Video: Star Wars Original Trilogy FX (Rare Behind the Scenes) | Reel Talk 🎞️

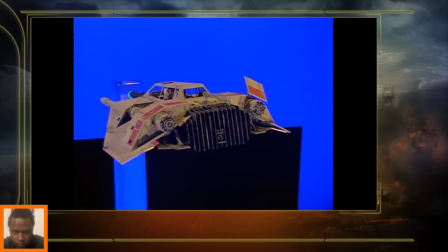As the animated flaps would move, of course, the ship would bank and turn.
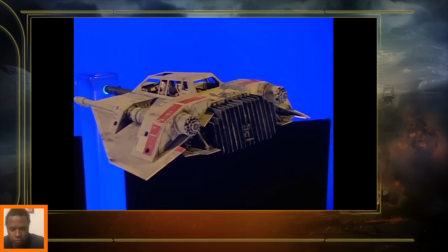We animated the pilots so they would, look around, look where they're flying.
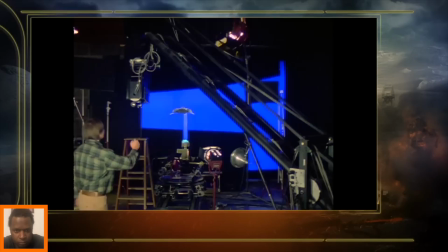The day we did the pyro shot, it was on the old D building on Kerner.
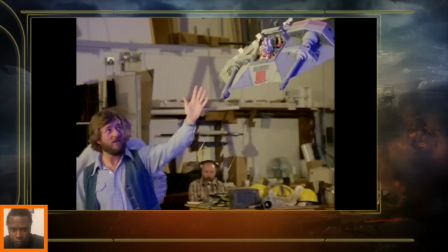Well, it was such an impressive shot. After doing a few tests, everybody knew this was going to be spectacular.
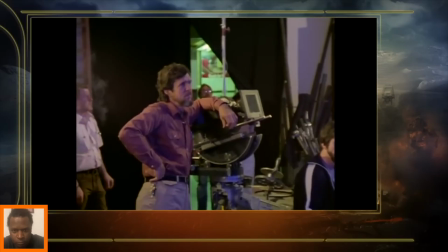The entire company was on a balcony overlooking the stage, and our manager came in and looked around and said, "Oh my God, this is costing me $1,000 a minute to have all these people watching." I mean, there was literally nobody working. Everybody was waiting for that shot. It was hysterical.
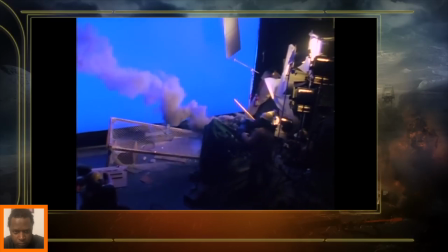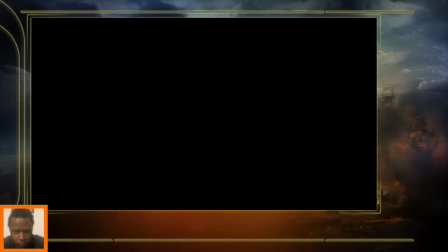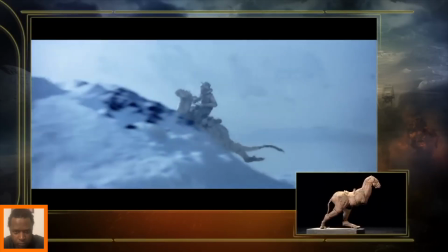The Tauntauns and the Walkers were the two first things that got the stop motion department up and running on Empire, making replicas of things that you could not produce any other way,
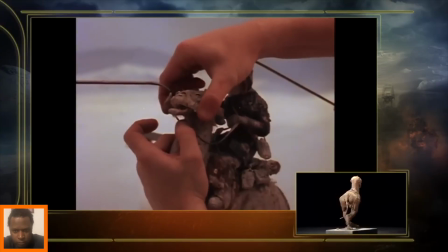and making articulated models of strange creatures, putting them in photographic backgrounds, and trying as hard as you could to make it appear as though those performances that were shot one
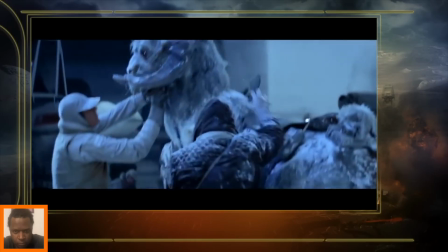frame at a time had the same mass and weight and lighting effects as the photographic backgrounds that your live characters are in. George wanted to see some designs for this creature that was essentially a horse, and I think it was characterized as a snow lizard.
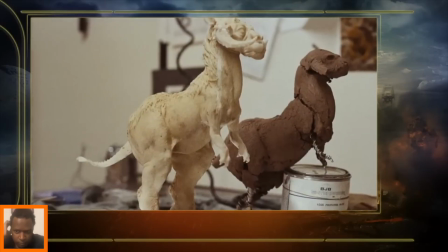So I just did a whole bunch of 8 or 10 drawings, and then I did like a little clay maquette of one of the drawings with a little rider on the back of it, which was my best guess. We brought that up to George, and he said, "Well, this looks like a good one."
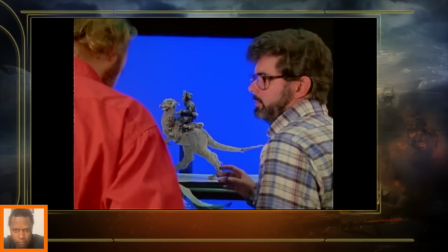And that was the idea.
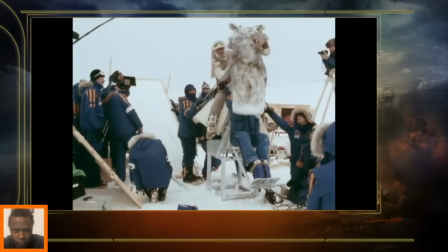It was just a thing that got people from A to B that just helped kind of flesh out the reality of the snow landscape of Hoth.
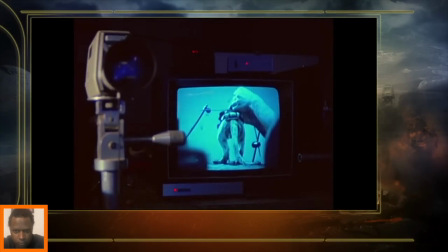If you have a shot that requires the tauntaun to take a breath,
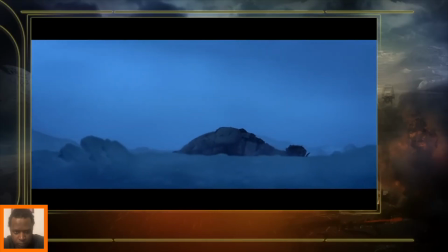fall down, do a death rattle, and a final breath, each of these moments are like you just scale them. So it's like a 4-second shot. And something like that could easily take,
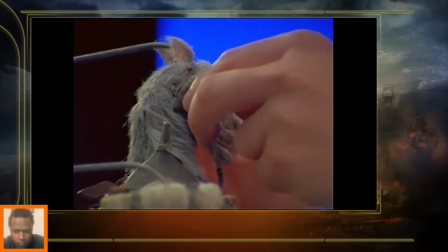6 to 8 hours to shoot, because you got to make sure that you're trying to register everything very carefully, and you can't kick any of the lights. If you kick any of the lights, then you have to start the shot over.
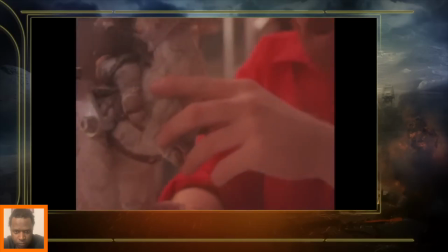And so you just go through it one frame at a time, and they're literally sculpting in space and time.
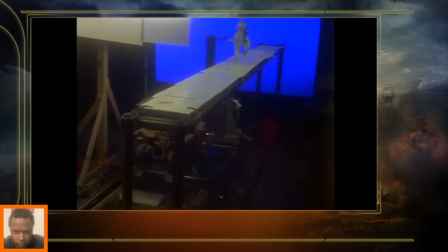There were only a couple of tauntaun shots, I think, that we did multiple takes on.
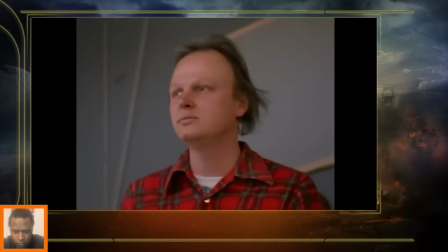And most of that was because I was just pleading with George and Dennis, "Come on, let me do another take. Please, please, please, let me just do one more." And they go, "Okay, fine, but only one more."
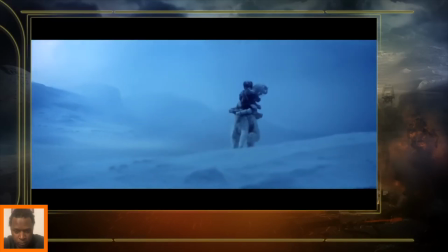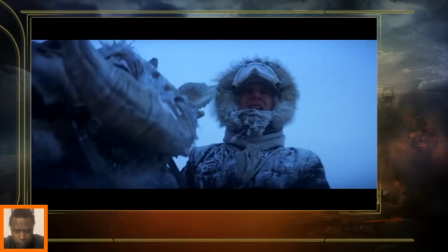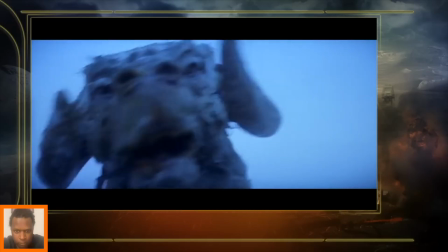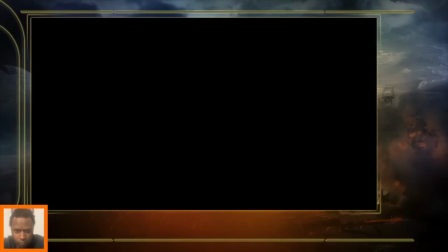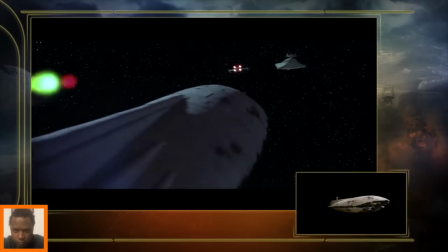Up until the Rebel transport, most of the ships that we'd done had a lot of flat surfaces. They were concerned that a curved surface would be difficult to photograph on the blue screen because of blue spill.
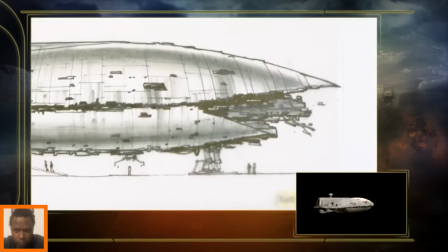The flat surface ships turned out to be maybe a little overly conservative,
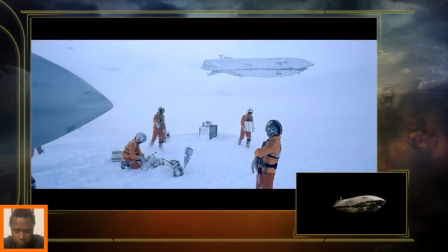and as long as the surface of the ship was matte, the blue spill didn't really turn out to be much of a problem regardless of the shape.
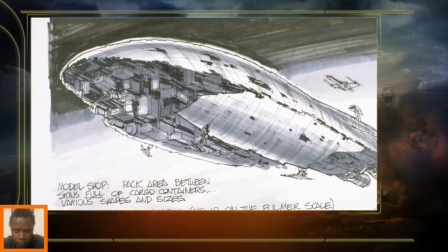It was also influenced by some of the curving, more organic ships and artwork by Mobius around that time, Jean Giraud.
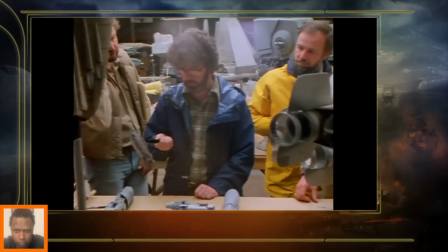And it was a little bit of an homage to his kind of sense of humor, making a big spaceship look like a clam.